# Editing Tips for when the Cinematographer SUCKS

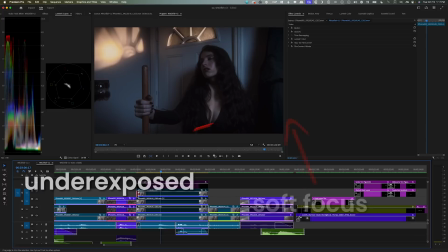I got given this short film to edit with out of focus shots, bad exposure, basically no coverage to work with, inconsistent lighting,
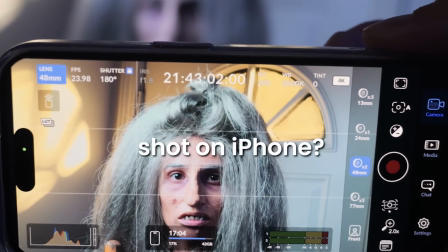and worst of all, the DP shot the whole thing on his iPhone and now expects me to be the hero and make it all look great. Now admittedly, I was the cinematographer, and this is for my new short film, Witchfish, on the channel here. But here's how I elevated my subpar iPhone footage in post to get a final result that many people told me they couldn't believe was shot on an iPhone,
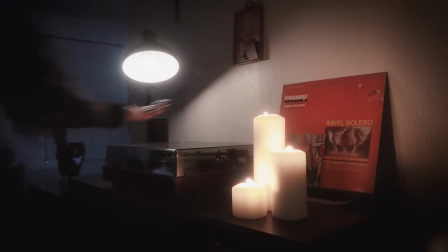using creative elimination, lazy coloring tricks, and a whole grab bag of my secret sauce tips and tricks that I'll run through at the end of this video. So take notes, lots of great tips in this video. Let's jump in. So here's the finished timeline for Witchfish.
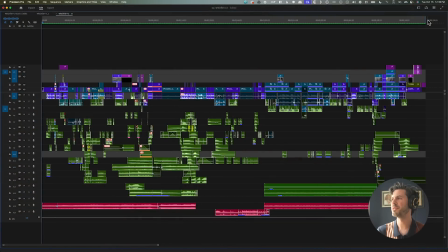It's actually pretty complicated for a 3.5 minute long iPhone short film. I didn't clean it up too much. I wanted you to see what it actually ended up looking like. I was moving really fast on this thing, but even still, I do have the music at the bottom color coded differently.
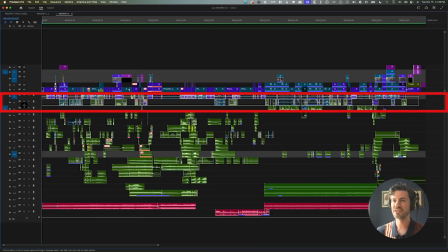I've got the sound effects mostly in the middle, and production, dialogue, and audio is like the top 2 or 3 tracks of audio. Let's jump into the actual edit now and the choices that I made, and I'll break down all of the stuff that's going on in this timeline.
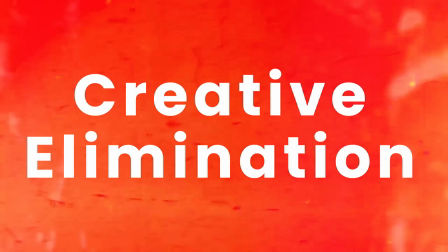The first thing I want to talk about is creative elimination. And when I say creative elimination, that's a phrase I just made up, but I'm talking about the pacing, I'm talking about the tempo, and being creative to eliminate things that are slowing down and hamstringing a scene in the film.
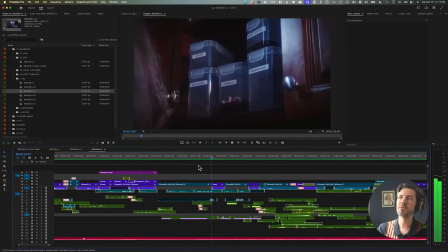For example, this scene right here, I wasn't really happy with how it was turning out in the edit because I didn't give myself much coverage.
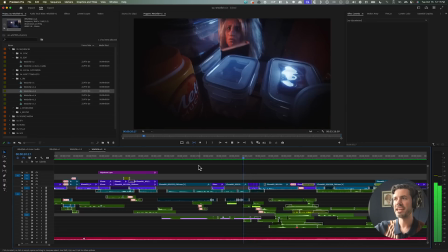I only got this over the shoulder and this POV shot through the cabinet.
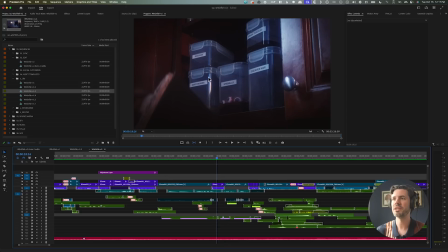When I got to the edit, I realized, oh, to show everything I want to see, like I want to see these ingredients, I want to see the funny faces and reactions she's doing.
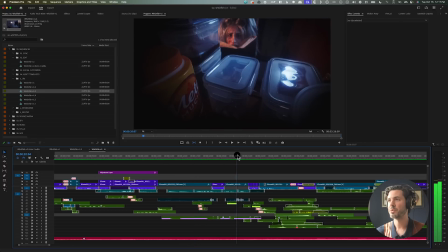I mean, clearly this is the more interesting shot of the two. So I want to hold on that as much as I can. But then if I do that, I don't see the ingredients ever.
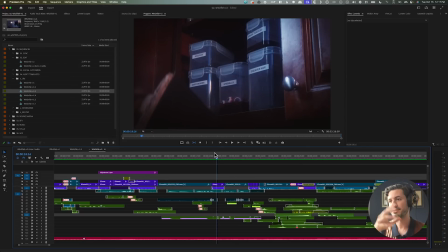So then in the edit, I was going back and forth and back and forth. Of course, if you cut back and forth between the same 2 shots too many times, it starts looking really clunky and like it is what it is, which is I just didn't have enough coverage. It also slowed down the scene. So instead of letting it play out in real time like I originally intended, I started looking for ways to speed it up. And that's very important. Don't let weak scenes linger, okay? Every scene has to earn its runtime in your film. So get creative if you're in that situation and see if you can cut a scene like that in half. If you're able to cut a weak scene in half, it'll often play twice as strong simply because it's keeping the story moving quick, even if the contents of the scene aren't the most amazing.
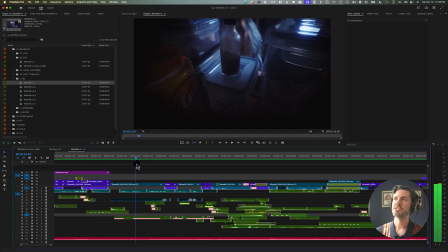And in the end, I decided, okay, the shot where she opens the cabinet, it's too strong to not start from right here. I also like her grabbing the Tabasco, so that's gotta stay. And then I just did the bare minimum to get out of this scene as quick as I could from there.
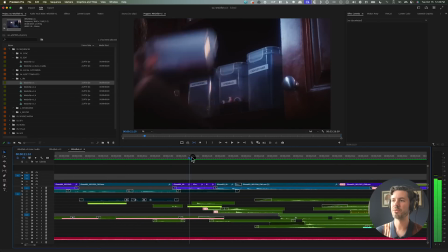And that meant at the end, instead of showing her pull each ingredient down, just jump cutting through them.
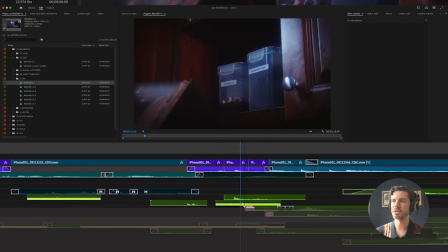So she pulls one, jump cut, she's pulling another, jump cut, she's closing the door.
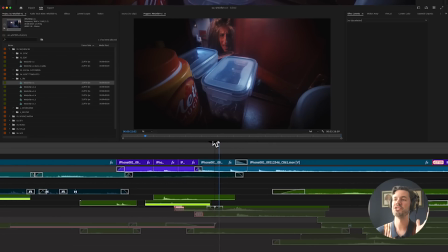And then we cut around to this outside. Again, it's just a more impactful transition to end the scene from inside the cabinet, because then we jump out here.
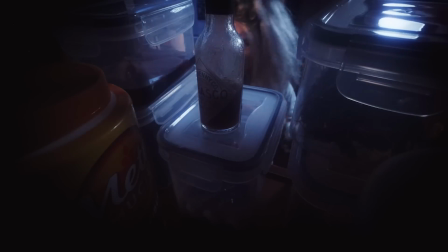It just stronger cut.
Ooh, a little kick.
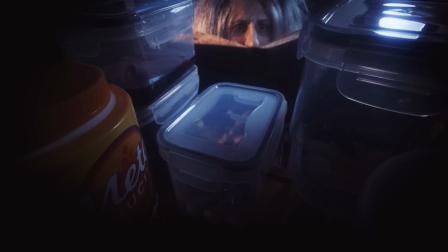Couple rotations.
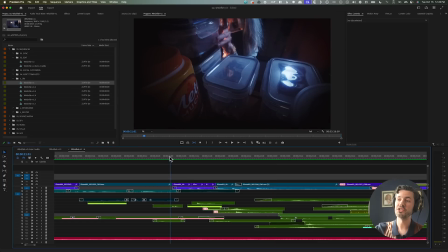And of course, I helped those transitions along a little bit with some sound design.
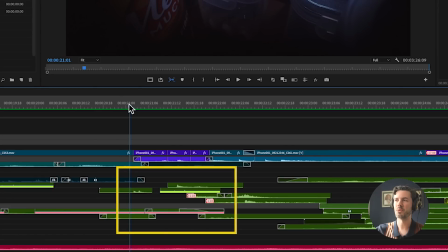So I kind of amped up just the little sounds of her grabbing the Tupperware containers and a little whoosh for the door closing. It just helps move it along. It makes it feel more intentional and less like, you know, a YouTube jump cut like this.
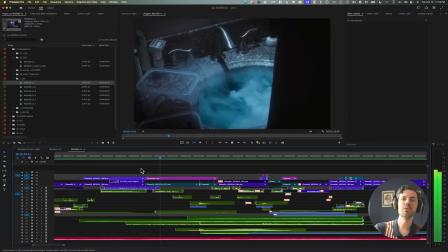You know what I'm saying? The same thing happened with this scene where she's tossing in ingredients.
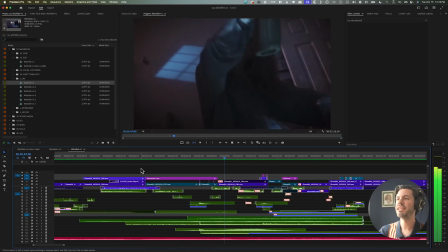There's a lot of good stuff in here that I wanted to keep, but I was limited in my options in the edit because I only got coverage from these 2 basic angles.
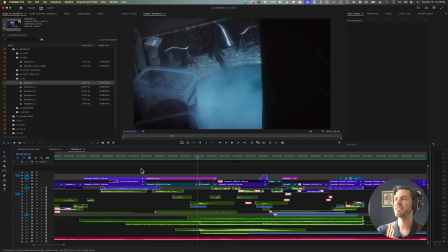I've got this shot looking up at her, and then I've got this over the shoulder shot of the sink. And I realized again in the edit, if I cut back and forth between these 2 shots too many times, it's gonna start looking cheap and clunky. So instead of doing that, I just did the same thing as I did in the cabinet scene. I found a way to incorporate jump cuts without it feeling cheap or accidental. And that earlier decision to introduce that jump cut style in the cabinet scene actually made this one work way better, since now it's already established in the stylistic canon of the film.
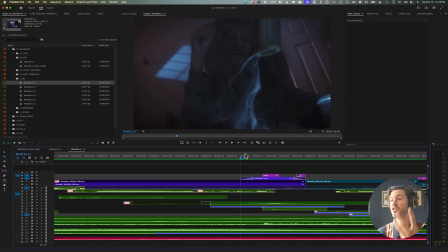Again, I looked for ways to help it out, especially the first jump cut, which is gonna be the most jarring one. So for example, she tosses in this worm.
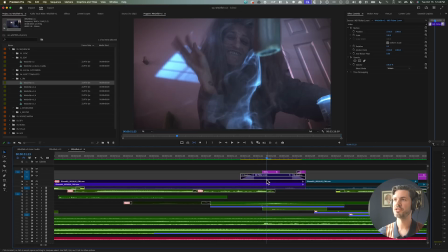I added this little flare effect, which is from some, you know, light flare pack that I have.
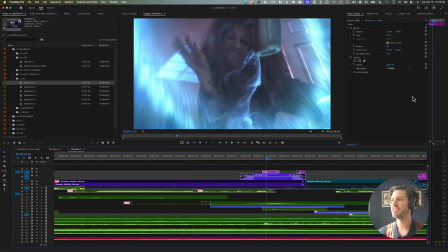I also put this white matte over the scene with a overlay blend mode on.
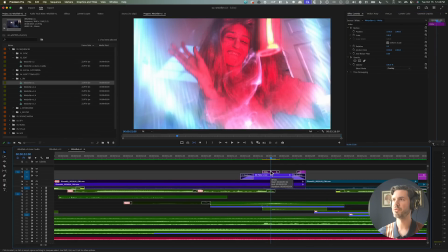And that just gave it kind of a super bright, almost like a flash of light hit through the room.
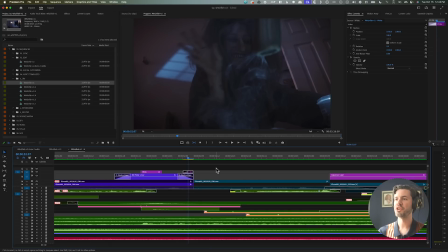And then a couple frames later, there's the actual jump cut right here, and I just did the same thing,
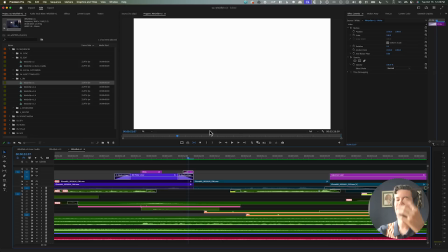but I let this be on normal blend mode so that it's filling the frame with flash. Light.
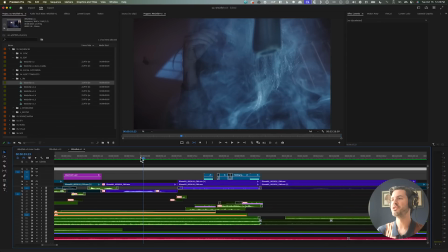And again, since we've already established it, since I just did a jump cut a few seconds ago, I can do it again here a little more blatantly. She tosses the tongue and then she's doing the Tabasco, and you just get away with it because it's so established by now. But it doesn't have to be jump cuts, it can be anything, but just the idea is don't linger on the weak scenes. Don't be precious about this stuff. Like, you're trying to tell a story, so just move the story along. Like, this scene was so much longer in earlier edits of the film, and it was just dragging the whole thing down.
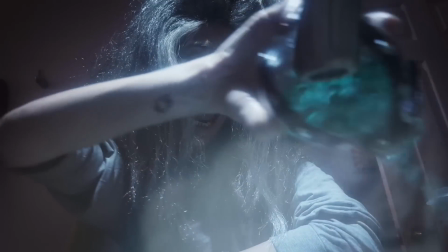It wasn't bad by any means, but I didn't want not bad to be the bar that I was aiming for.
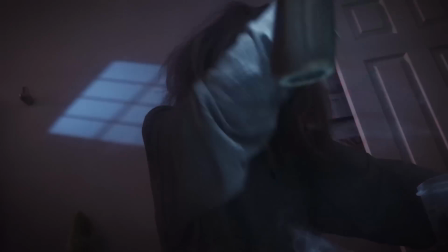I wanted it to be like, everything is propelling us further on, and once you actually start watching the film, it's gonna be really hard to turn it off because I'm constantly thinking like, okay,
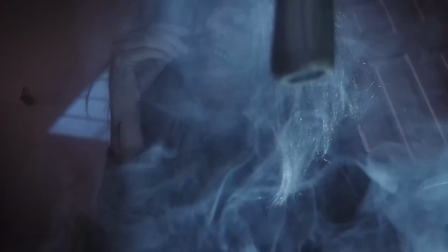is this gonna be really fun to watch right now? If not, then how can I make it really fun to watch? And creative elimination will just get rid of anything that's not meeting that threshold for you. Obviously, when you're working with iPhone footage, color is gonna be a huge thing to try to elevate this. And let's take a look at what this looked like with all the color turned off.
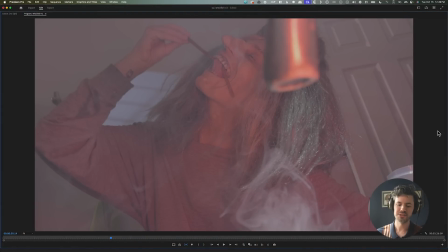So this is what it looked like starting out. Obviously very flat. This is Apple log format, which we shot using the Blackmagic camera app on the iPhone 15 Pro.
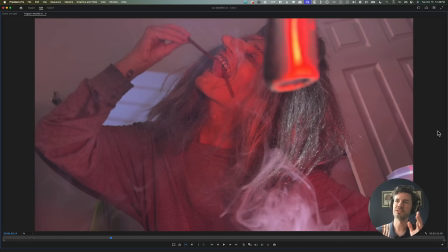Now, if I do a Rec 709 conversion, it looks like this. So this is basically what we were capturing. Hey! Oh my God, Louis just knocked one of my lenses off the counter. Bro, no. We don't like that. That could have been an L series. Thankfully, he knocked the cheap one off the counter. You're still cool. You're still cool. I have no idea what I was talking about.
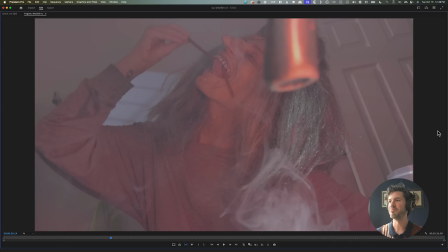Log? Apple log? Okay, so yeah, before, after the Rec 709 conversion.
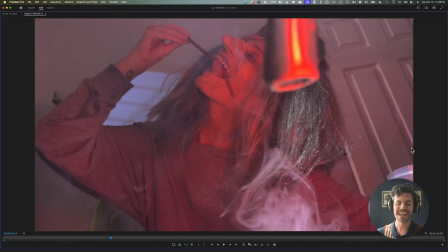So this is basically, you know, I haven't put any stank on it yet, but we're gonna wanna put some stank on it.
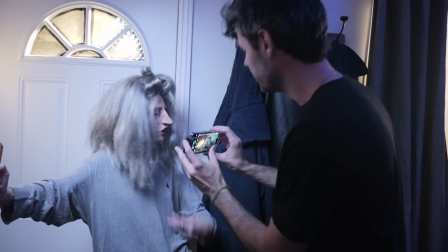And I knew shooting on an iPhone, I was gonna have to do a lot of post-color work to give it a distinctive look and get away from kind of the deep depth of field iPhone stuff that can just look really too sharp, too boring, not cinematic. So here's what we did. Now, I'm not a colorist by any means, and I've said this in past videos.
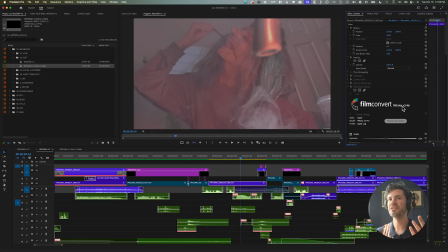I just used Premiere, I used Lumetri color. I haven't gotten into the nitty-gritty of Resolve and node-based coloring, like proper Hollywood coloring workflows. It's a bit of a rabbit hole that I'm just not quite ready to dive into yet. So I do the lazy coloring method of using Film Convert Nitrate, the sponsor of this video.
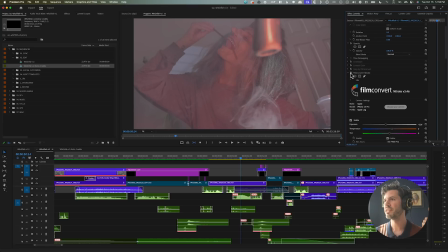And here's where we ended up just throwing that on.
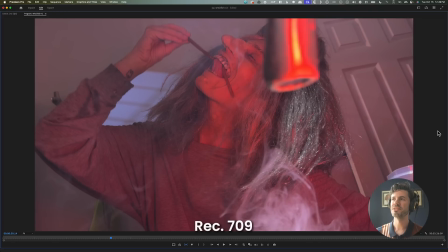And as you can see, it's already looking pretty wild compared to that Rec 709 conversion on its own.
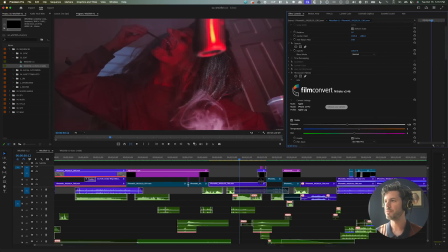And let's dig into what's actually going on here a little bit. So let's recreate that look from the ground up.
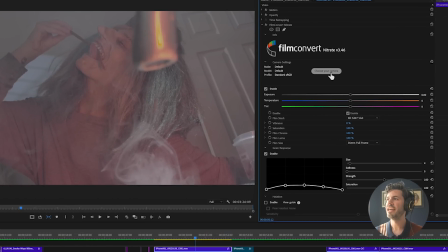I've just thrown a fresh Film Convert Nitrate on here. And you start by choosing your camera.
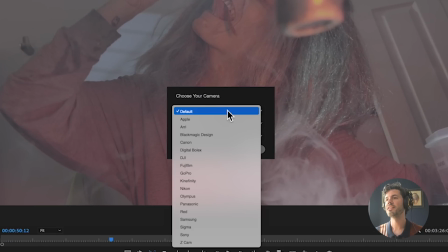And the power of Film Convert is that they've analyzed the sensors of all the most popular cameras.
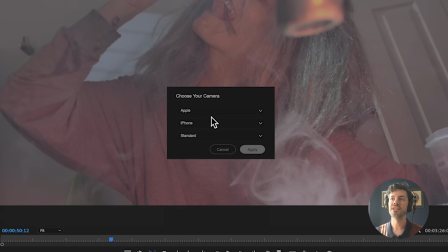You'll see all these brands here, and you dig even deeper. You choose which model of camera. For me, it was the iPhone 15 Pro, and what picture profile. So I was shooting an Apple log, hit apply, boom.
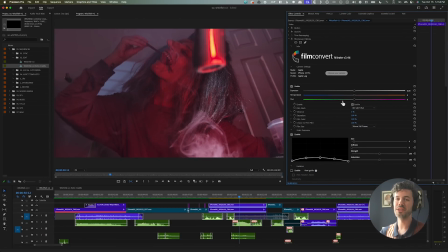Already we're looking so much better than the stock Rec 709 conversion, right?
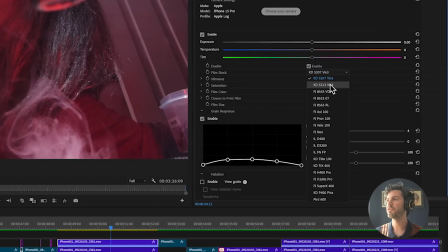And that's because you can apply all these different film stock looks directly to the footage.